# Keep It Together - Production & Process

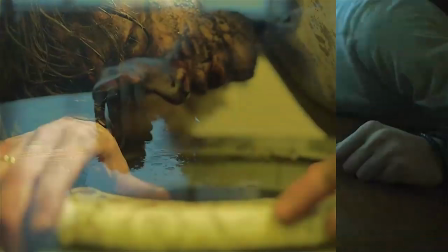[3:16]
Like find a couple ways to illustrate that kind of dichotomy of emotional waves you go through you
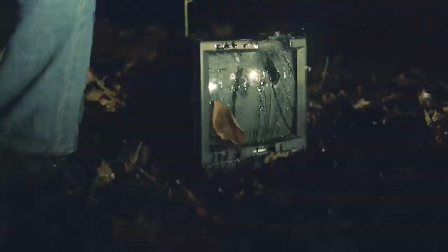[3:24]
break a TV what the fuck you
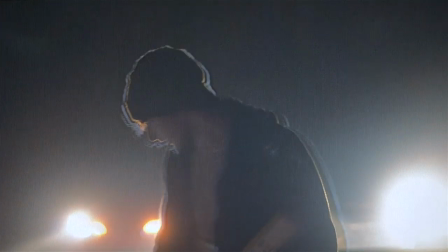[3:29]
see this outline this blue outline of the analog kind of slightly faded in that's kind of like him confronting this mindset that he's been trying to escape from smashing
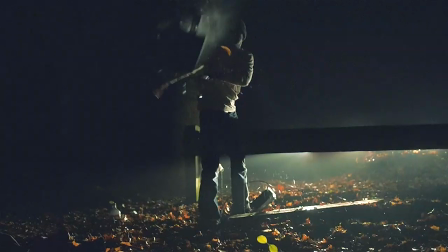[3:41]
the TV is kind of his way just saying fuck you to himself and he's just trying to find a way to stop the cycle come back and connect with everything again in the struggle with yourself you're never really sure when you win when you lose no that's the whole point of this whole project that's the whole point of the emotion that's riding behind it how did the art direction of the band feed into the process of making this video I mean I've been following his work for a while Rob Sheridan's work for a while and I always thought it was kind of just it kind of catered to itself a certain degree of just it's visceral it's real it's just physically just how to destroy angels came about and then as that matured as well the art direction kind of changed
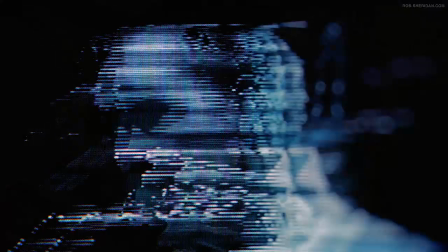[4:33]
into more like a analog glitch and I thought that was an interesting way to kind of get things
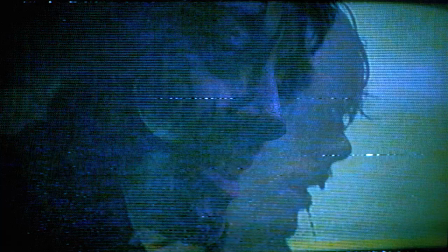[4:38]
going just kind of that lo-fi filter on top of everything and just the
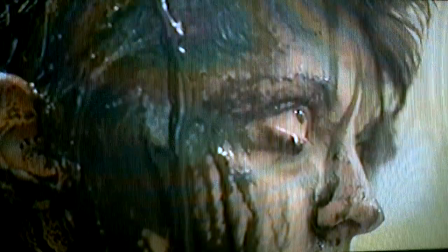[4:44]
unpredictable nature of the distortions that go on about it take that emotion of that loss of self-identity and illustrate that with kind of just that analog kind of veil over you can't just tweak this and get X
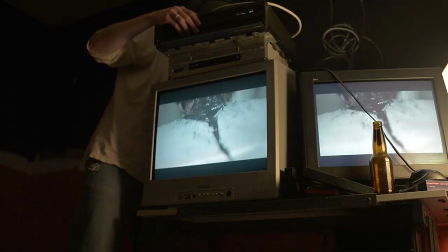[5:01]
result you kind of you take the back of the VCR and you leave the connections kind of loose and then you're rocking the VCR left and right or front to back and well you mentioned how unforeseen some of the like the outcomes would be based on what you would shoot I guess how meticulously were the scenes laid out in advance like did you have like an idea going into it or was it pretty much it was really kind
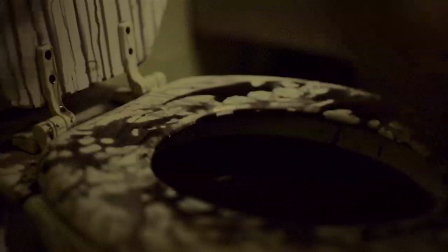[5:34]
of just shoot this we'll see if it works with glitching or not later if not we'll cut around it with the aesthetic in mind and you're like
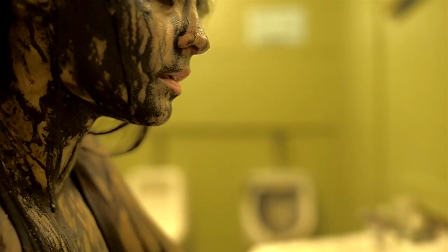[5:42]
okay I'll do the black stuff and I'll reverse it so it runs up the face as she's singing the lyrics and it's just kind of this cool dichotomy of time and then you have the glitching coming into mind and you're like okay I'm gonna do all these things later or do part of the now part of the later. There was a few sources of inspiration one of which was the music video for the Handmade Feeds.
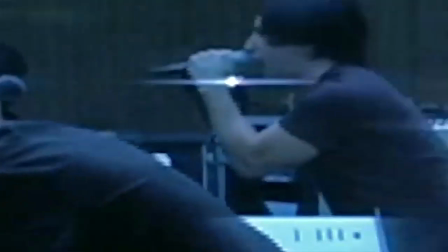[6:03]
The way that the camera kind of just seemed like it was a stationary-ish kind of setup and you zoom into it in post and you kind of just get that
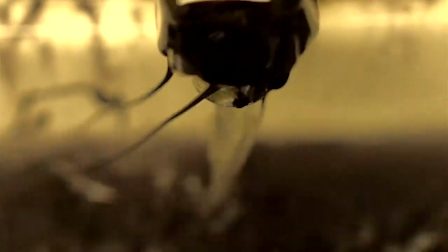[6:10]
soft magnified image and I think that worked as a good effect to kind of just highlight the action really economic way. We didn't have a bunch of lenses that we could use to manually zoom in on scene and that's just part of the whole production budget.
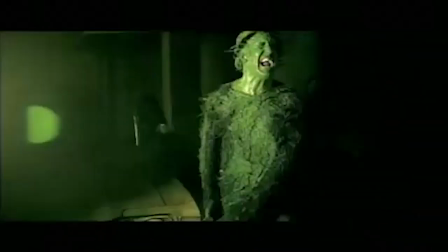[6:24]
And it worked. The music video for Deep was, you know, you can see the grime on the face from the toxic sludge.
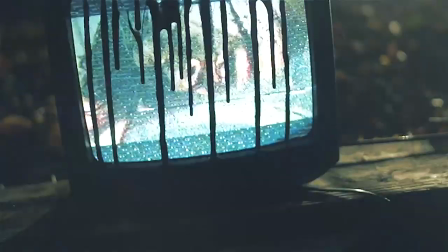[6:31]
Adopt that aesthetic slightly and apply it to what's going on here. David Fitcher's dragon tattoo for the black fluid. You look at something like this,
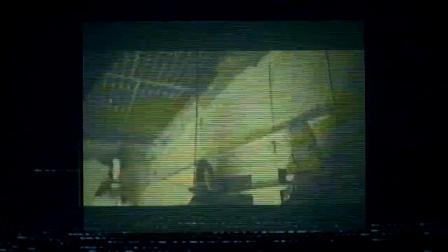[6:42]
and it's kind of hard to say that it's not influenced by hand that feeds, or spaces in between, or deep, or broken.
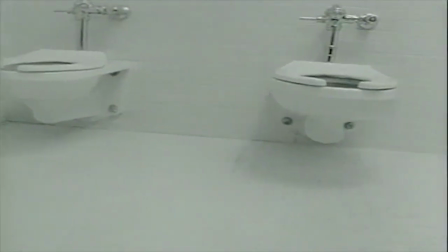[6:50]
All those elements kind of came together consciously or subconsciously, and they just kind of made their way.